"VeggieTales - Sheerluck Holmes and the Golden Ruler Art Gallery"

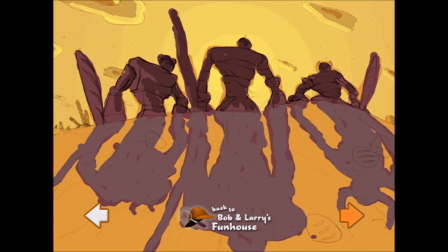He realizes it's just a rock formation silhouetted against the sky, and it's just the peas on top causing all the problems. And again, more breadsticks in the background that just, with the right placement, take on the look of spears or weapons of some kind.
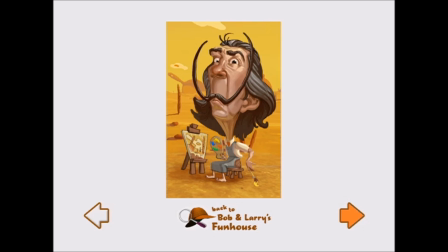And speaking of Salvador Dali, this was our little homage to him during the show when Don's surrounded by all these images that are turning into different versions of himself as other vegetables. The last one we come to is this weird-looking guy with a long mustache.
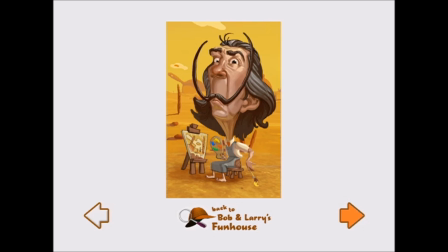And to be honest with you, the mustache was about that long and about that pointy, so it wasn't much of an exaggeration.
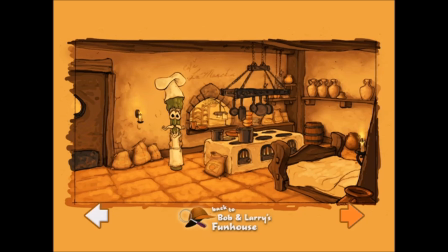This is a visual development of the interior of the kitchen where Don lives and works. We wanted the nice Spanish-style kitchen with the earthen stove. The fun thing about this set was that he sleeps there at night, so it's his kind of his living quarters.
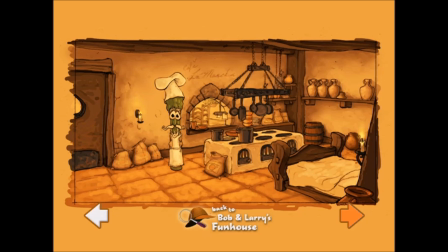But then during the day, when he hops off the bed, it's kind of like a hide-a-bed. It flips up into the wall, and as it flips up, his potbelly stove flips up from underneath the bed, and this nice, warm, kind of quaint environment that he works in.
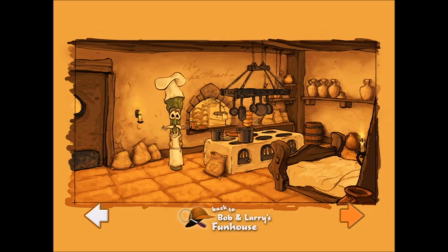And the potbelly stove acts as a great bed warmer at night. Well, I originally designed this, and Chuck colored it.
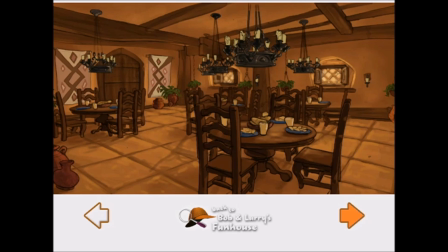Basically, there's like 5 tables all around, and we knew we wanted these chandeliers. It was one of those delicate balances of trying to not look too southwestern, but getting that real Spain kind of feel, and kept the lighting and the feeling of this place very warm and friendly.
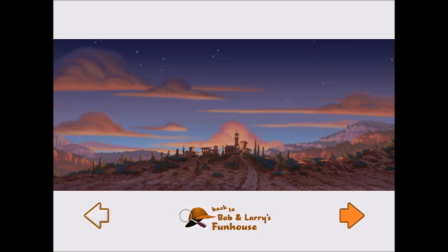Okay, so like Lord of the Beans, we did a lot of flat paintings for this show. Now, flat paintings are ways we use old traditional methods of creating deep space by
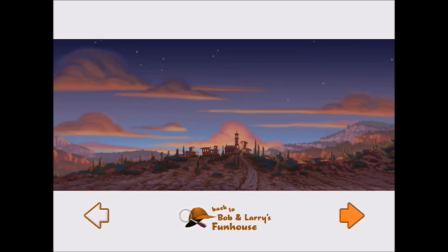painting these nice landscapes that kind of, with the color keys, help the lighter set what the lighting situation is going to be for a show. And sometimes, you kind of go, oh, shucks, because you'll see the show and you don't see half these nice little things that you paint. Because we really, in the end, in CG,
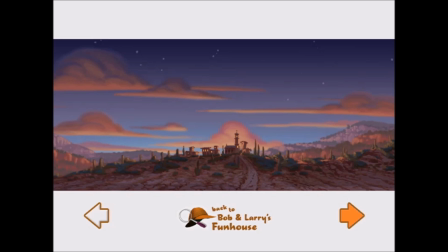don't really know exactly what part of the painting they're going to be using. So we actually paint a lot more than you'll actually see. But, again, we looked at a lot of the landscapes in Spain. We just tried to incorporate those kind of hills and villages. And, again, we wanted to create this very quaint feeling, like this was a friendly place to live.
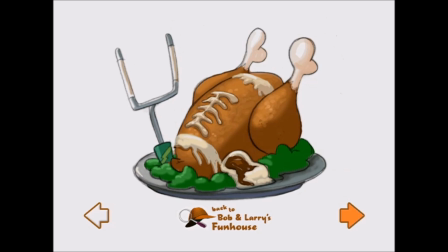This is one of those random props that I had thrown at me at the end of the show where they said, we need a football turkey or a touchdown turkey. And I was just like, what is a touchdown turkey? So, it was kind of a real challenge. How do you make a turkey look like a football?
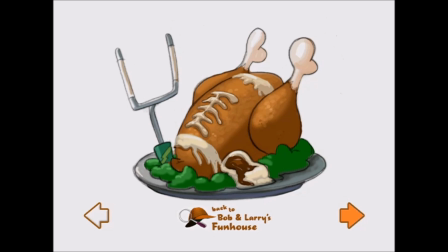And the only thing I could think of was like, okay, well, I guess we can, there's white gravy that you can, that we could use. So, we just put some white gravy and some mashed potatoes. But actually that touchdown post there is the one from Junior and the Bully.
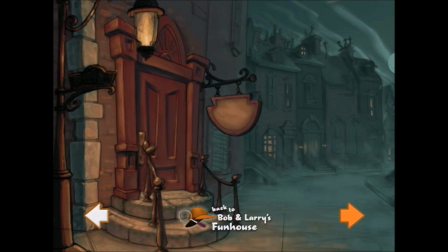This is the ice cream parlor that Sheerluck Holmes likes to frequent. We wanted to kind of create a warmth to it so it feels very inviting, but yet the street, as you go further down, it has that kind of foggy London feeling at night.
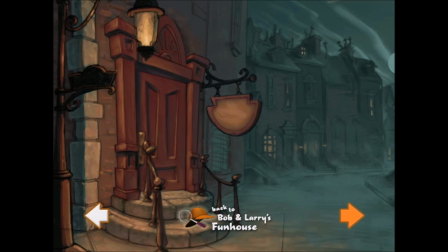And, it's not supposed to be real scary or anything, but just kind of vintage Sherlock Holmes feel to it.
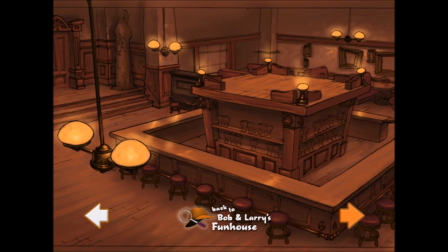And I think it came out pretty well. This is inside the ice cream parlor, and we wanted to create a serving bar that was kind of centrally located that actually had kind of a stage in the middle so that birthday parties or they can go
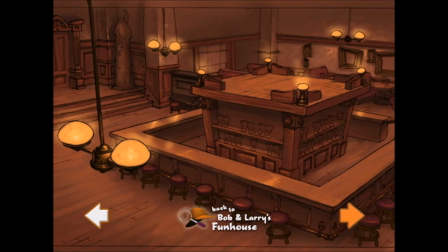up there and perform and the entire ice cream parlor can enjoy the show. Again, we wanted to create a really nice, warm, comfortable feeling in there, and that it would be a fun place to go and hang out and meet with a lot of your friends and things like that.
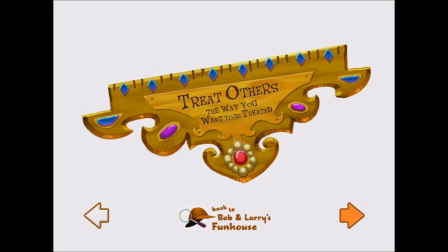All right, well, here's the next little item. It was a prop. It was the golden ruler. We tried doing it one way, and it looked too much like a regular ruler, and it was kind of a difficult thing to kind of figure out.